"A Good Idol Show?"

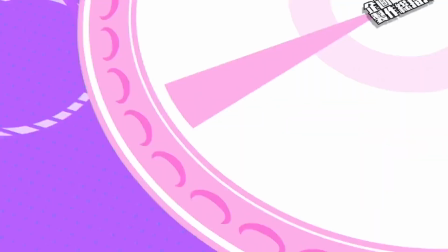0:00 So why did I even decide to watch this show?
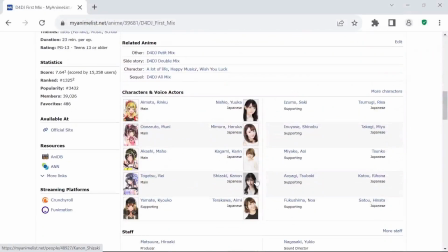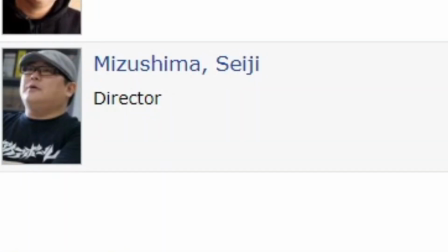0:07 What the fuck? Well, now you know.
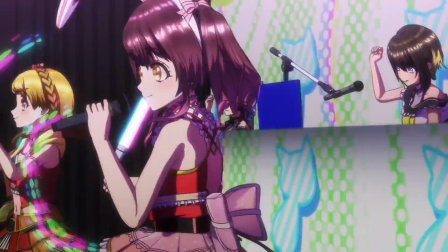0:09 This guy works on some of the most random shit ever, and since he was the director of both the original FMA and Shaman King, I now have a legal obligation to cover this show on my channel.
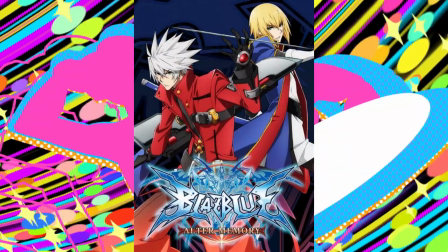0:17 Though, by that logic, I also have to make a video about fucking Blaze Blue and Hula Fula Dance, but that's besides the point.
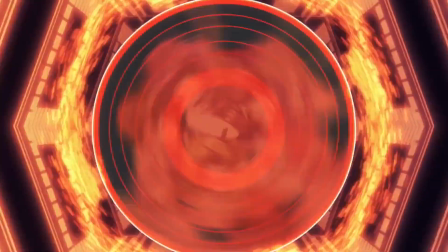0:23 D4DJ is actually a pretty good show about the formation of, wouldn't you guess it, a DJ group and their goal of making it to performing on the big stage.
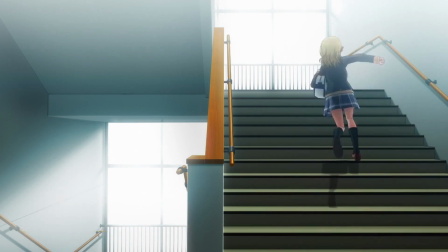0:29 Now, the first thing that'll catch the eyes of most anime fans is the fact that this is CGI, but it's actually good CGI, like just look at it.
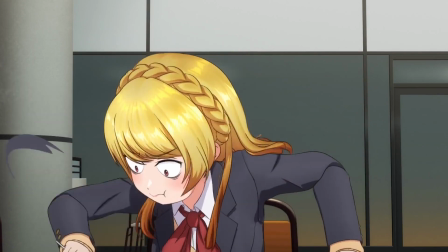0:36 Between X-Arm and Trigun Stampede, this would definitely be closer to the latter.
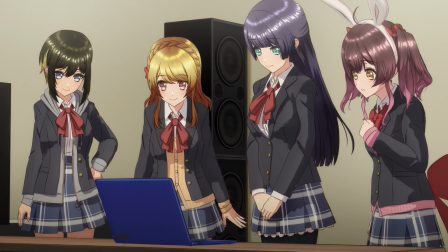0:40 The movements of the characters are very fluid, the designs of the main characters at least are great, and sometimes I have a hard time even figuring out whether what I'm seeing is even 3D.
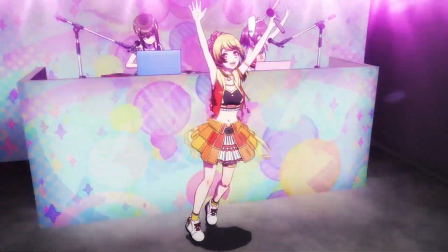0:47 And since this is a show about DJs, you can also expect some really great music from it. The stage shows all look and sound great, and not just in an artificially impressive way.
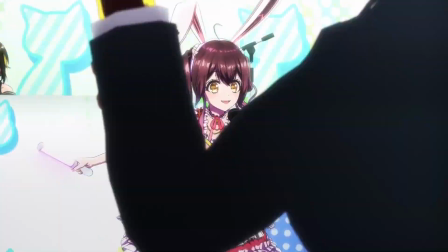0:55 Watching these performances, it's like I'm physically standing there in the concert hall, feeling every bit of excitement that the crowd does.
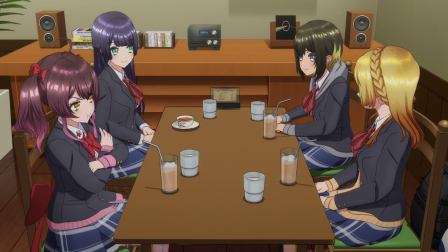1:00 But even outside of that, the soundtrack is definitely the standout component on the technical side of things.
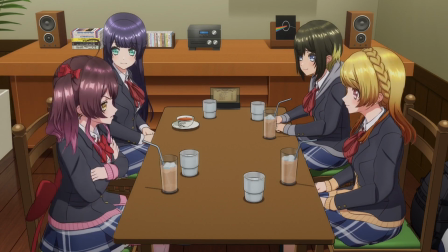1:05 The OST generally has this funky and continuous flow to it, much like the episodes of the show themselves.
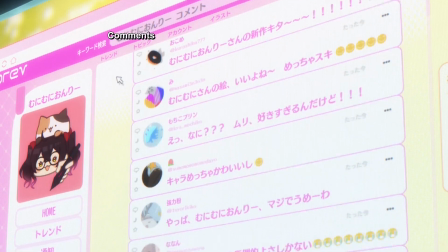1:10 During the good episodes, at least, this show just has a certain rhythm to it, hitting the right plot beats at the right time.
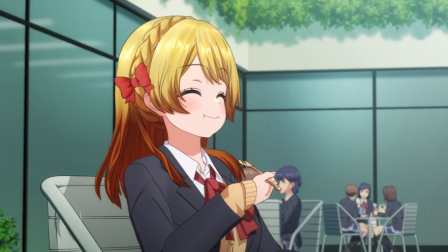1:15 It's at its best when every scene feels like it's pushing along the narrative of the episode, things like Rinku starting off aimless at the beginning and hearing a certain song, playing in the loudspeakers,
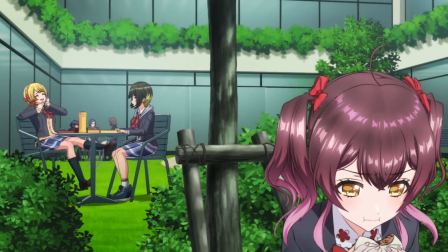1:22 sending her on a direct collision course with Mahou, Mooney being hesitant to speak with Rinku due to their childhood friendship, only for the next scene to bring them together anyway in a funny coincidence,
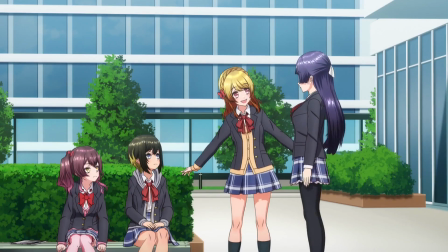1:31 or Rei deciding to teach Rinku how to play the piano, and then being immediately integrated into the cast after meeting the other two.
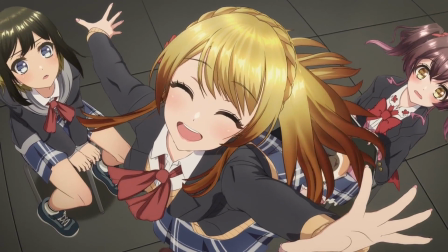1:37 One of the best aspects of the show is that it isn't really about the idol-slash-DJ side of things.
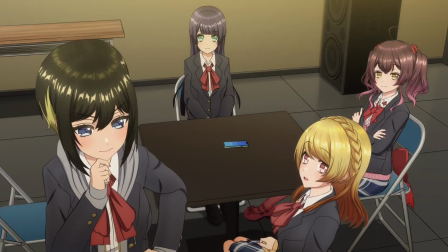1:41 That general premise in most of these episodes is more so used as an excuse for setting up things related to character building, or developing the relationships between the four girls who make up the main cast,
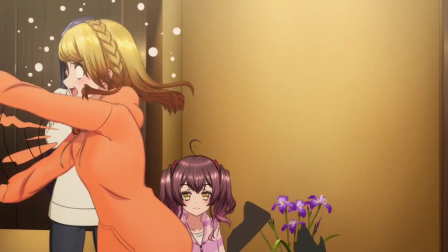1:50 whether that be through slice-of-life shenanigans or surprisingly compelling drama.
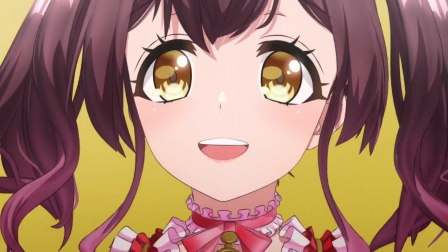1:53 And it's in those relationships that the strengths of this anime truly lie, and I think that's because of just how naturalistic the process of these characters growing closer together is.
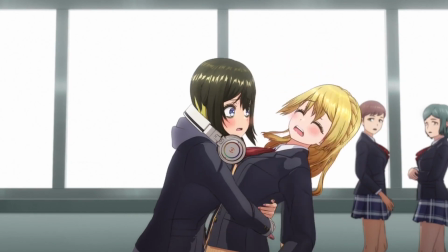2:01 Like in episode 2, when the show subtly portrays Mahou getting used to Rinku's eccentric and kind of overbearing personality, purely through her reactions alone.
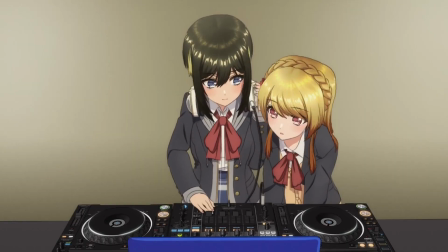2:08 She goes from pushing her away defensively to nudging her gently when she gets too close, and later on, when Rinku gets up all in her personal space,
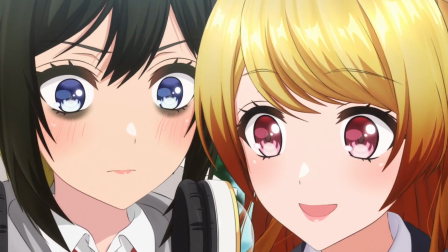2:14 she does seem uncomfortable, but she doesn't quite reject her in the same way she did at the beginning of the episode.
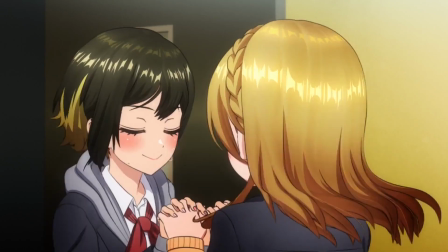2:19 Then, after their first performance, she even plays along with and reciprocates the movements Rinku makes during their celebration, indicating her embrace of her excitable, perky, and kind of annoying protagonist.
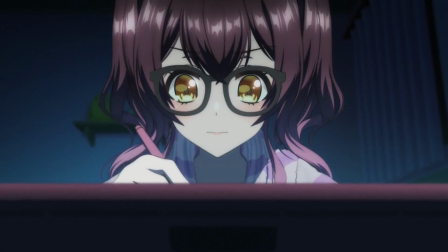2:28 You can see this in all of the characters and the way they gradually change how they interact with each other.
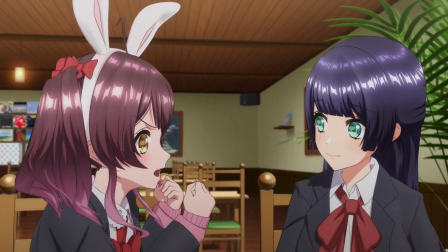2:32 Moony goes from really timidly contributing to conversations to this attention-seeking goblin who's always looking for a chance to assert her opinions on something.
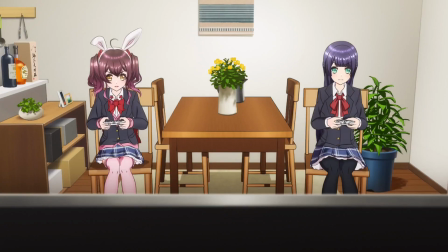2:39 Rei starts off as a reserved and proper girl, but after hanging out with Moony and eating authentic curry,
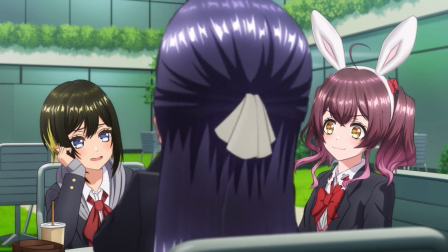2:44 she no longer feels the need to hide the weirder facets of her personality caused by her sheltered upbringing.
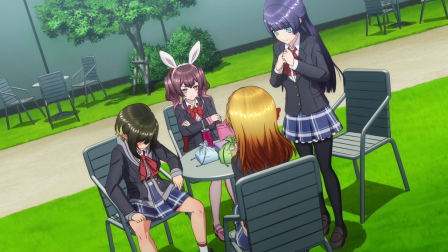2:49 It really feels like the characters are organically opening up and getting used to each other's little quirks over time, the exception to this being Rinku.
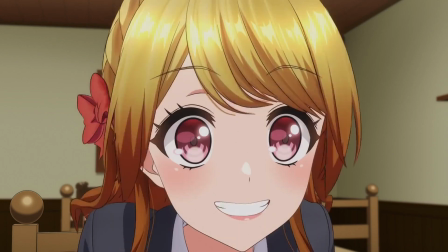2:55 She stays pretty much the same throughout the show's run, and her role in the story is more to inspire change in others rather than herself.
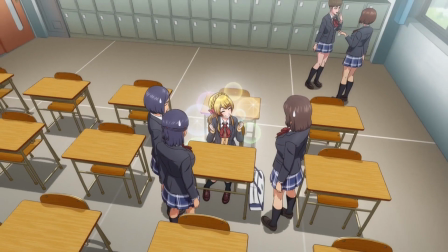3:01 However, the show manages to mark her friendship with the others as significant still. At the start, she makes a pretty bad first impression on her classmates, resulting in her eating alone on her first day of school.
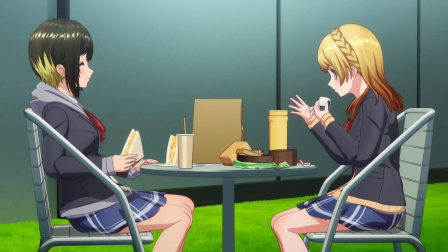3:09 The point of the scene is simple, but it creates a framework for the rest of the show as you watch the empty space around her slowly fill up.
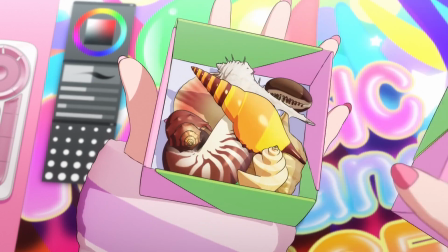3:14 The heart of the show comes from these budding relationships, which the show places emphasis on using a simple but effective seashell motif throughout.
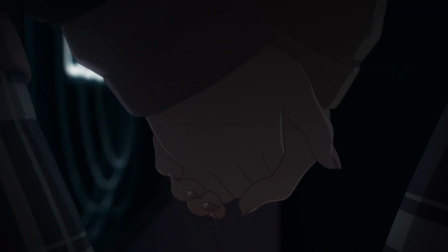3:21 It's through these bonds they forge that these characters are able to pursue their dreams, get over their past trauma, and make their lives more fulfilling by dedicating themselves to something they're genuinely passionate about.
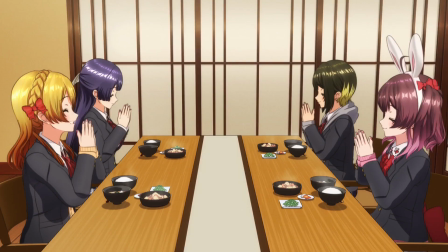3:29 So on top of being just fun and charming,
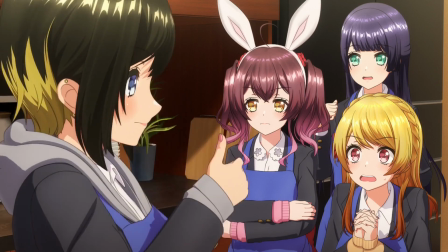3:32 these slice-of-life elements of the show actually have a greater purpose since this is about the great place these characters have found themselves in relative to where they were at the start of the show.
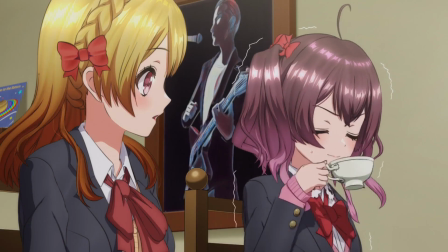3:40 But even without that, these characters are just so fun. The different characteristics they all bring to the table definitely fall into tropes, but they don't stick to a single routine all the time.
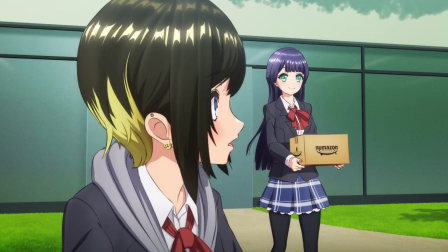3:48 For instance, Mahou is set up to be the straight man at first, and given her personality, she definitely seems like the most normal of the cast, which makes her the most fitting for that role.
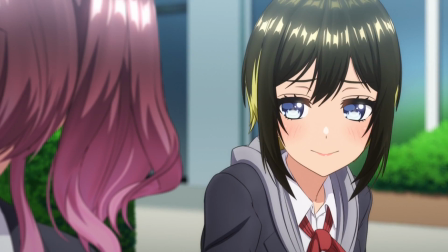3:55 And she does it really well.
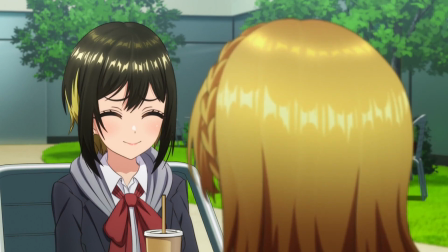3:56 The faces she makes in reaction to certain things the others do are all so good, but she also has her own passions that sometimes overrides her purely reactionary role in the comedy,
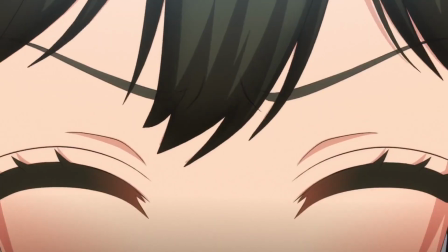4:05 like when she loses her shit over Rey having some deluxe lunchbox from some top-tier store.